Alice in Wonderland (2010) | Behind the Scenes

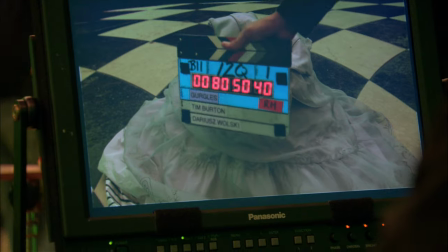[4:07]
So we had to really think out how all that worked together and make different scales of fabric and stuff to make it work with the,
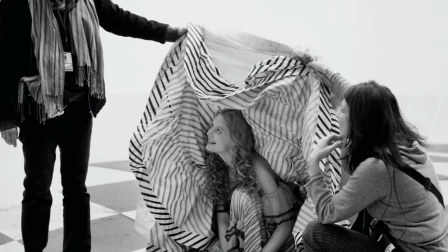[4:15]
you know, shrinking and growing of Alice. But once it started working, then we sort of just did it and we had a lot more creativity with it.
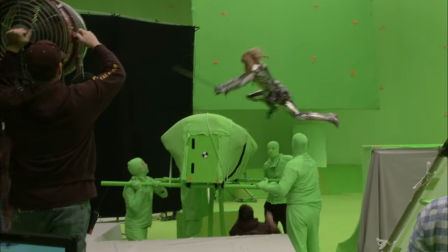[4:24] Why don't you slay the Jabberwocky yourself?
It's been so much more physical than I ever imagined.
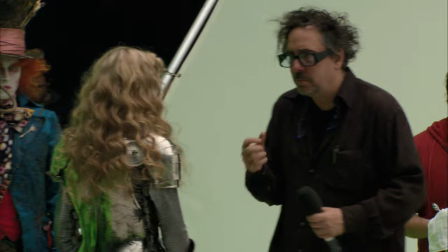[4:34] Head, pull!
You know, and Tim really likes that energy.
Head, head.
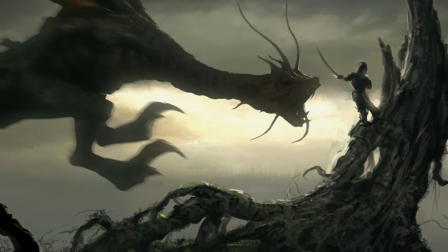[4:40]
Apart from fighting a dragon-esque creature, the big deal for her is regaining her strength. When Alice embraces her strength, the queen is able to reclaim her throne.
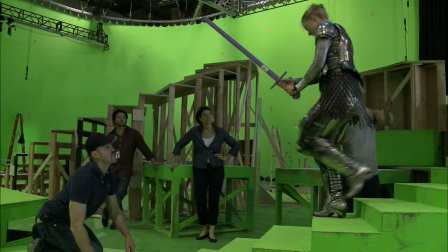[4:53]
They both kind of reclaim their power and are changed by Alice's courage.
We have our champion.
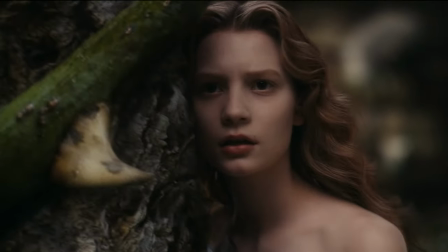[5:03]
her experience in Wonderland is her finding herself again and finding that she, you know, has the strength to be more self-assured.
Off with their heads!
I love it. I love the main message of this in that it's an emotional journey for Alice.
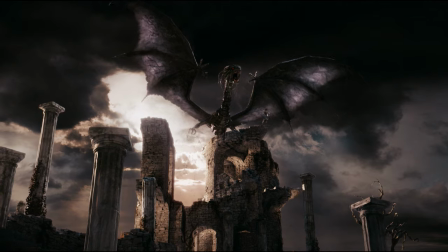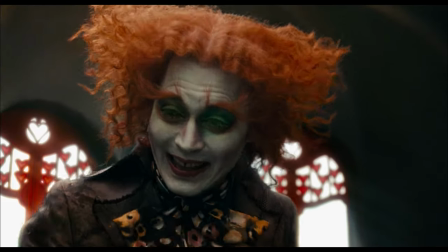[5:28] You're terribly late, you know. Naughty.
In this version of Alice, the Hatter was, I mean, in my mind, he's mad.
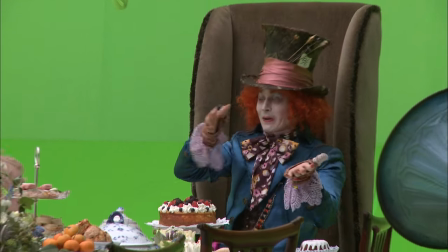[5:36]
I think he's been sitting there at that table, having the same tea with the same people in this kind of spaced out funk for 10 years.
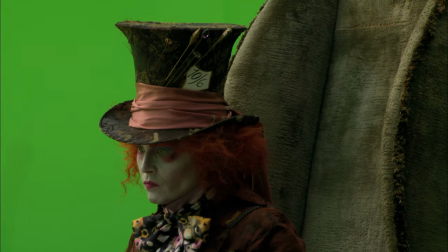[5:43]
I think he's been frozen in time, waiting for Alice to come back.
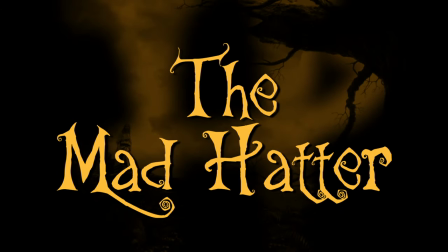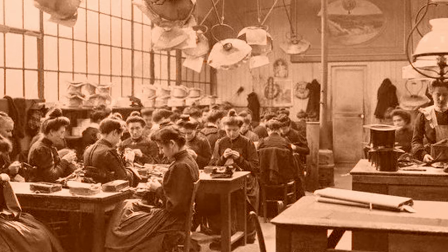[5:52]
I'd read stuff about real hatters when they were making the hats.
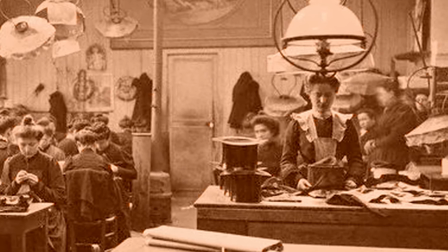[5:56]
The glue that they used had very high mercury content, and it would stain their hands, and they would go sideways.
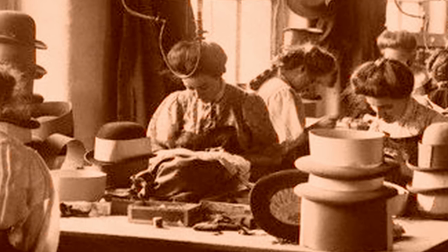[6:03]
You know, they'd go goofy from the mercury and go nuts. And so it did happen to people.
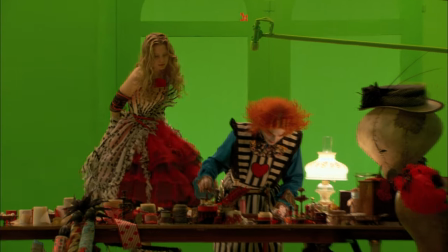[6:09]
They went mad as a hatter.
It is good to be working at my trade again.
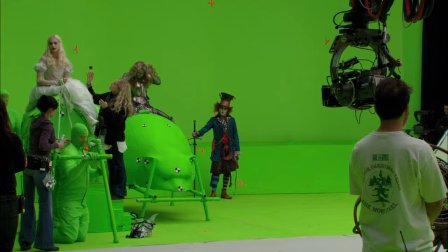[6:16]
The Hatter's entire body was affected by the mercury, by the madness, so much so that his clothes,
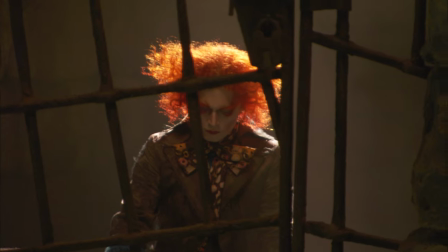[6:22]
his skin color, his hair, everything reflects his emotion. And that's, I mean, that's just stuff that just felt right.
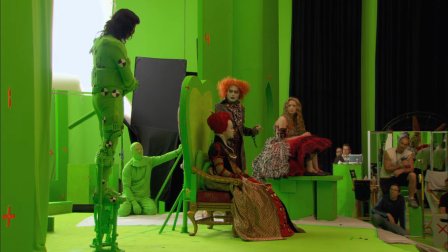[6:28] Cockle hat, pork pie, billy cock, demo shanta.
Yeah, a real challenge, you know, to define the Mad Hatter in terms of cinema, in terms of film. It's risky stuff. Like with any character, you get these, you know, I always get these sort of images, you know, I get this, start seeing the guy, you know.
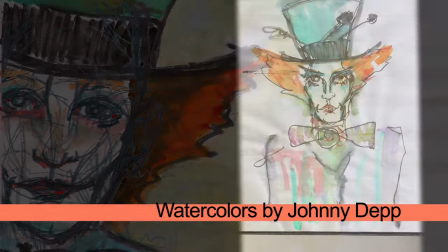[6:52]
For something as wild as it was, it all happened pretty organically. I started making my little, you know, like I always do, little watercolors and stuff. You know, Tim is halfway across the globe, and he's making his little drawings.
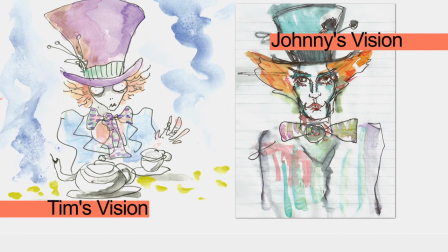[7:05]
When we spoke about it and compared it, they weren't very far off. His actually was a little better than mine. You know, mine was crude, his was crude, but that's the fun part, you know, coming up with. The scary part is when you actually see it.
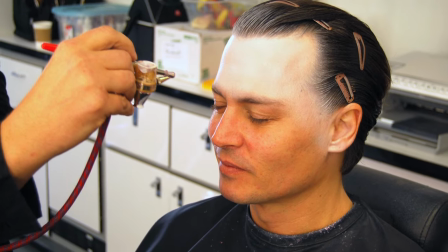[7:18]
So what I did is I took that illustration and sort of translated it onto his face, you know, using his features.
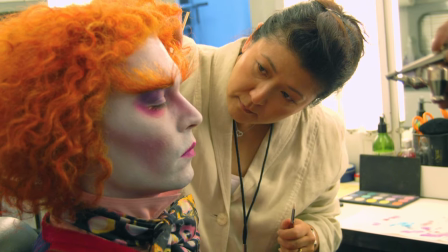[7:25]
The wig, you know, we had this electric orange yak hair that just kind of, you know, had its own personality. We did start exploring every orange-haired character, and it's quite disturbing when you do that.
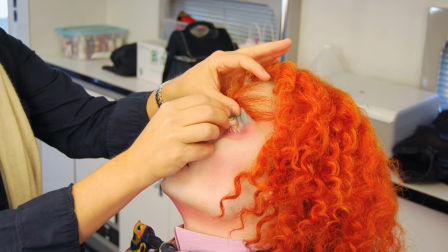[7:38]
I wanted him to have electrified kind of eyes, you know, so we got these unbelievably green lenses and had one of them painted just ever so slightly off, you know, so that's kind of,
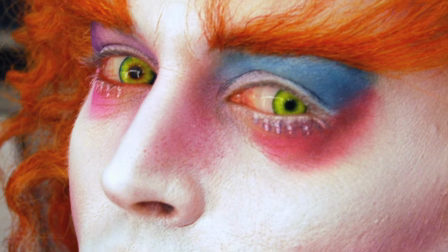[7:52]
he's never really looking straight at you. He's always looking a little bit farther. Initially, when Tim was drawing a lot of the concepts and little sketches, for various characters like the Mad Hatter or the Red Queen.
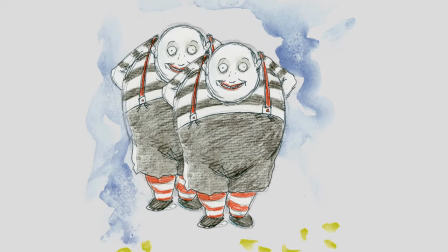[8:05]
He has an artistic style where he actually draws characters with big heads and big eyes.